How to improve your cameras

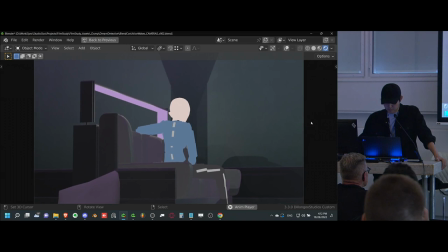(12:28)
Ooh.
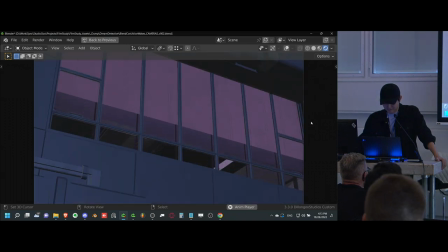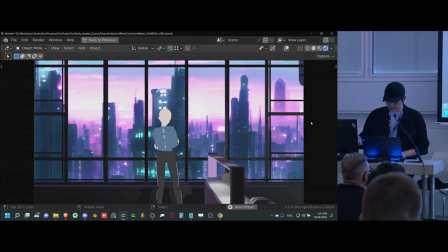(12:35)
Okay, so this is interesting because I don't know if you guys felt it, I'm feeling it. That creeper POV was great.
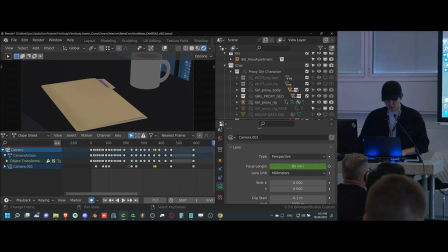(12:42)
It felt like, okay, there's something ominous going on here where she doesn't know something's going on.
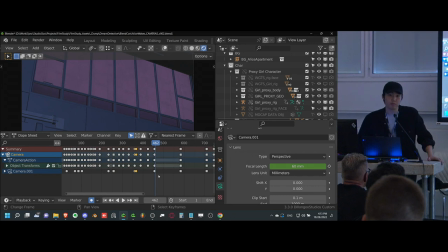(12:46)
But then we have a cut that goes directly outside. Now this is a problem because when you're outside, you're not in the action anymore. You're not in danger, you're separate from the subject. And so all the danger, all the ominous feeling that we felt here, gone. It's just gone. We don't know exactly who's behind her. It's no longer relevant because we can't even see them.
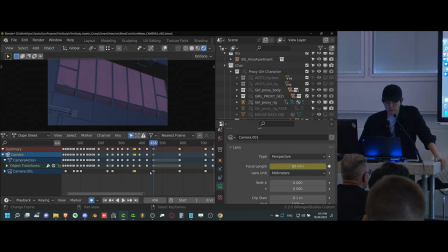(13:06)
So this is actually a bad camera angle to follow up with if we want to continue with this sort of vulnerability state. So how could we potentially have this camera feel more dangerous while still focusing on the window?
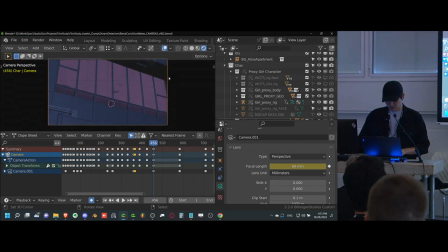(13:21)
Let's see. I feel like we would have to be indoors for sure.
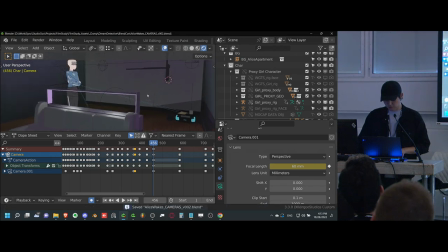(13:28)
And if we are indoors, what would we focus on first? Well, there's a couple things that I know that you guys probably don't know, which is that I did not animate her actually getting up off the couch. So she just sort of teleports.
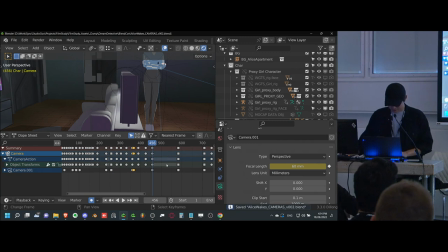(13:40)
So if anybody recommends, oh, we should show her getting up off the couch, you guys can go home and animate that first and come back.
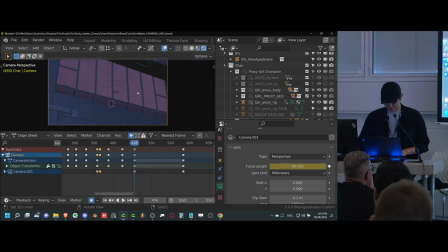(13:49)
But this is essentially all we have to work with. So let's see if we can work within those limitations.
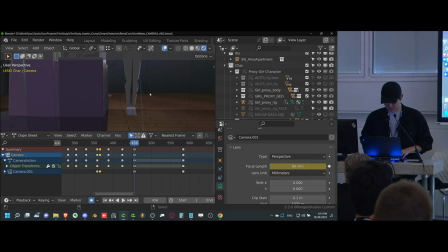(13:54)
Any animator who has a scene to film will have the same limitations, no doubt. So I would recommend something like this. So I would actually go and start to hide more information for the viewer to increase that suspense. So we're going for more close-ups here. This is gonna be a close-up where the feet essentially come out around the corner.
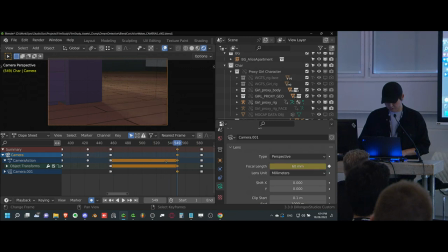(14:15)
So now we know that the feet are sliding. I wasn't planning on showing this, but it's fine. But yeah, so the feet are coming up around the corner, and we sort of get the idea that she's, you know, gotten up and is now walking towards the window.
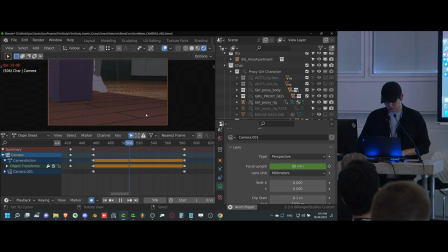(14:31)
Okay, let's see. Yeah, so we're gonna do that, but we're also gonna create a higher focal length. Now this focal length punches in a bit and essentially lets it feel just a bit more sort of like,
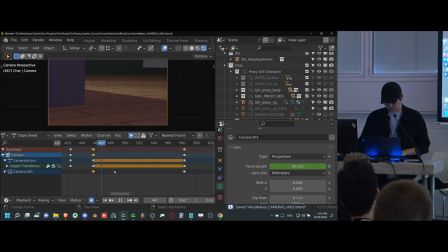(14:45)
I don't wanna say neutral, but it's more of an informational type of shot. So we're gonna flatten it a bit so it doesn't have too much intimacy, if that makes sense.
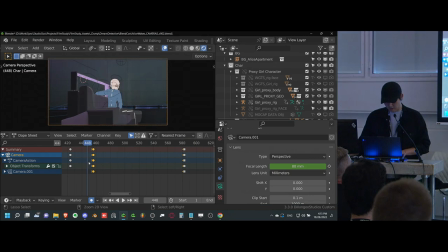(14:59)
So there she goes. She's off. Now, at the same time, we do have the window opening, so we still want to accent that. We want to make sure that's visible. So what we'll probably do is we'll cut right here
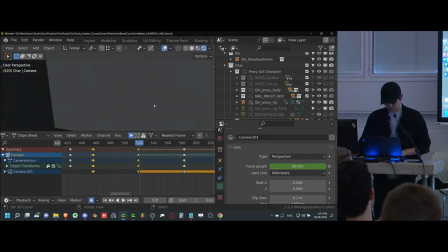(15:13)
and just sort of bring it right around here.
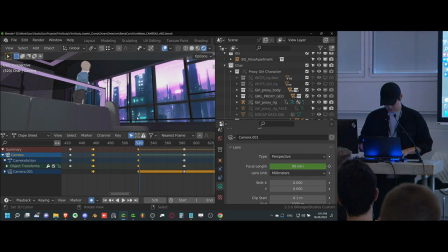(15:20)
Seems like a good shot. So we're going to stick with that, oh, someone's creeping on her kind of vibe.
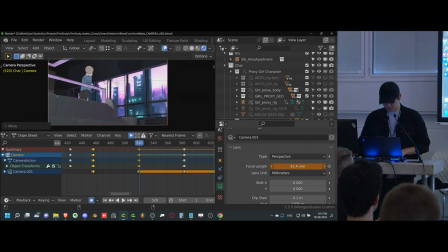(15:26)
So we're actually going to get lower on here because they're hidden. And we're going to have her walk up to the windows like so. Here we go. Yep, that's great. We'll have it animated, a little bit more handheld.
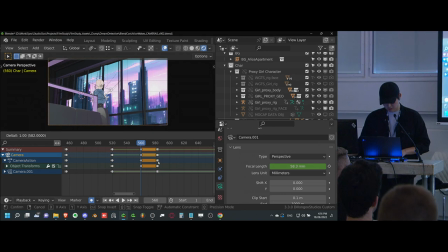(15:44)
And then we'll just have this right here with a slight interpolation. There we go. So that works pretty well. I'd say her framing is a little unfortunate because of the couch, but it's not a big deal.
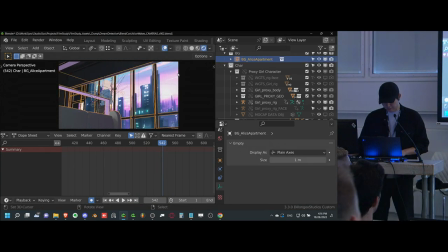(16:03)
Or I could just move the cat. No, it's kind of fine. So then let's watch this back and see if it works.
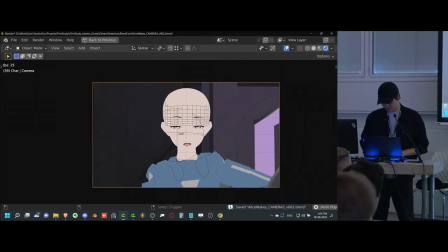(16:12)
See what else we need to change to make her feel a bit more vulnerable.